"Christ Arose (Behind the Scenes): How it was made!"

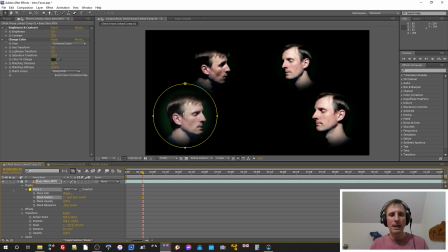So I realized, you know, just by the way I layered the videos here, this head here and this head here, and having the masks just overlap each other, like if I go down here, 10 or two, they don't even touch each other when you see this, like, whoop, I guess it won't show the mask.
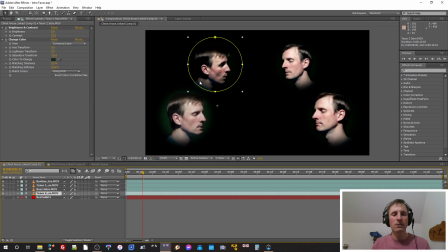That one there and that one, they don't quite touch each other. So it's like, oh, I don't even have to chroma key. Instead, what I did was I added a brightness contrast and i made the contrast i stepped it up quite high to 22 and look just like magic um
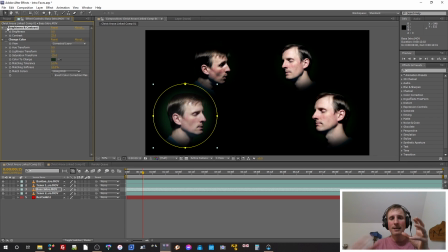like it it it it how should we say it harsh makes my face contours look a little more pronounced and harsher but it accomplished what i wanted to do and if you hadn't seen the previous result you wouldn't
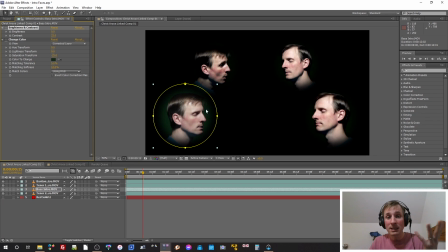know that you know what's missing from my face shall we say so
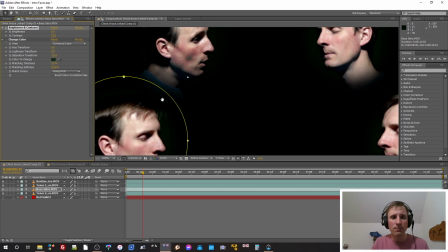that was simple there now one next step was going oh when I zoom in oh I
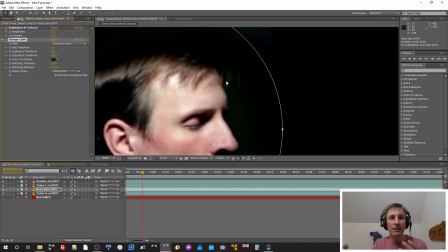see some green fringing from the green screen and I figured out if I just changed the color of that with this change color filter or effect just like that by desaturating the green I picked a dark green color to change and then I desaturated it somewhere
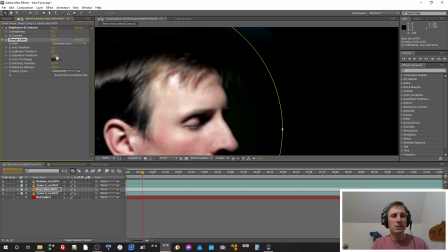here there oh sorry saturation transform yeah desaturated and it just removed the green now mind you if you know what it originally looks like you could say oh whoa you removed the natural pink tones and
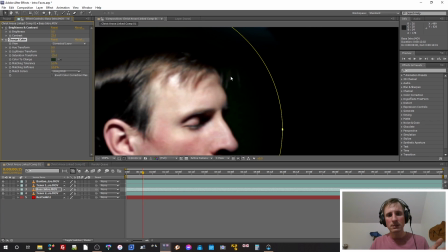your hair and stuff you know but the objective is getting rid of the green so it doesn't ruin the illusion if it messes with my hair and it's not anything super much to worry about that's okay and
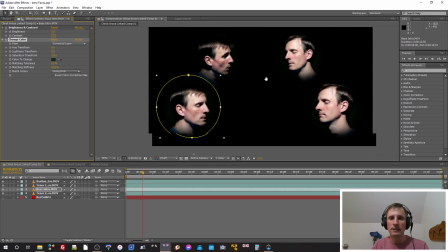that's all it really took for all these heads here the face shots here and
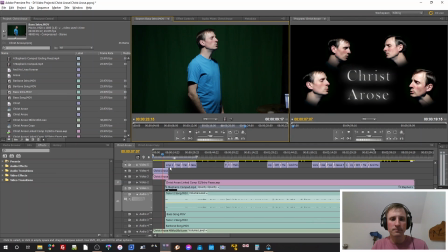then inside adobe premiere i just added the text here with its own effect so i like using premiere for the text work because then i can see the timing for my video play it along and time the
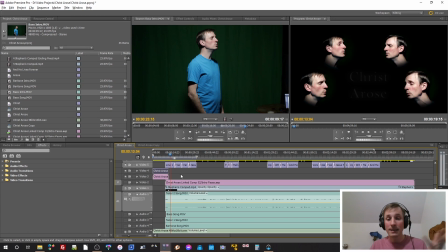text accordingly the next parts for for this for all the verses
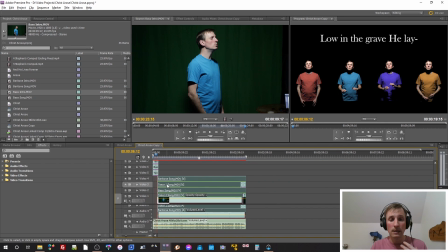again i used the trick of combining them all as an after effects composition
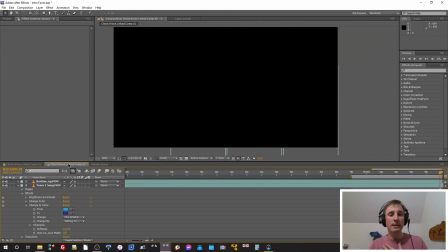so then that's this pink part here and then over here in that composition if it will load it does take some time come
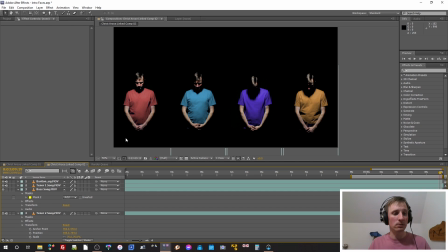on little fella okay there's the final result and really the process was very similar if i just pick let's say the base part um if we turn off all the
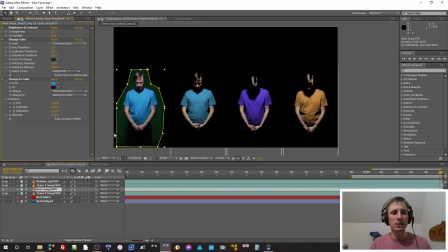effects like this like i took my time with this one i just like hand drew the masks so they were close to me and again knowing that hey i kept my hands in a certain boundary i didn't go waving way out I was like,
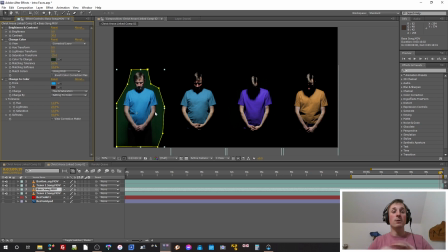hey, I don't even have to key again. Great. Processing the rendering will be much faster. So I just create a boundary. That way this... Because once again, if we go over here and you see the original...
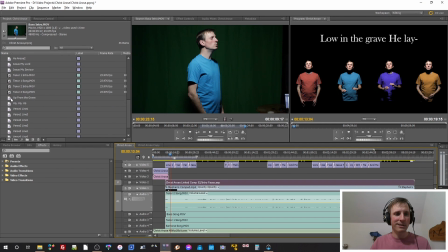Where is the original? Where is the original? Original. There it is. No, no, no, no. I'm coming. Sorry. I'm just doing a video. So you go ahead, carry down, Sarah. Tell mommy I'm almost done. I hope. This is life, folks.
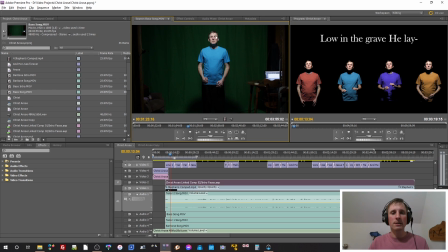You get what you get. So here's the original. And you can see, again, you might go, what are you doing? You got all this background stuff getting in the way. No, no, no, no. I know all I want is about this far and this far. So that's what you focus on, what you're going to, what you're trying to achieve.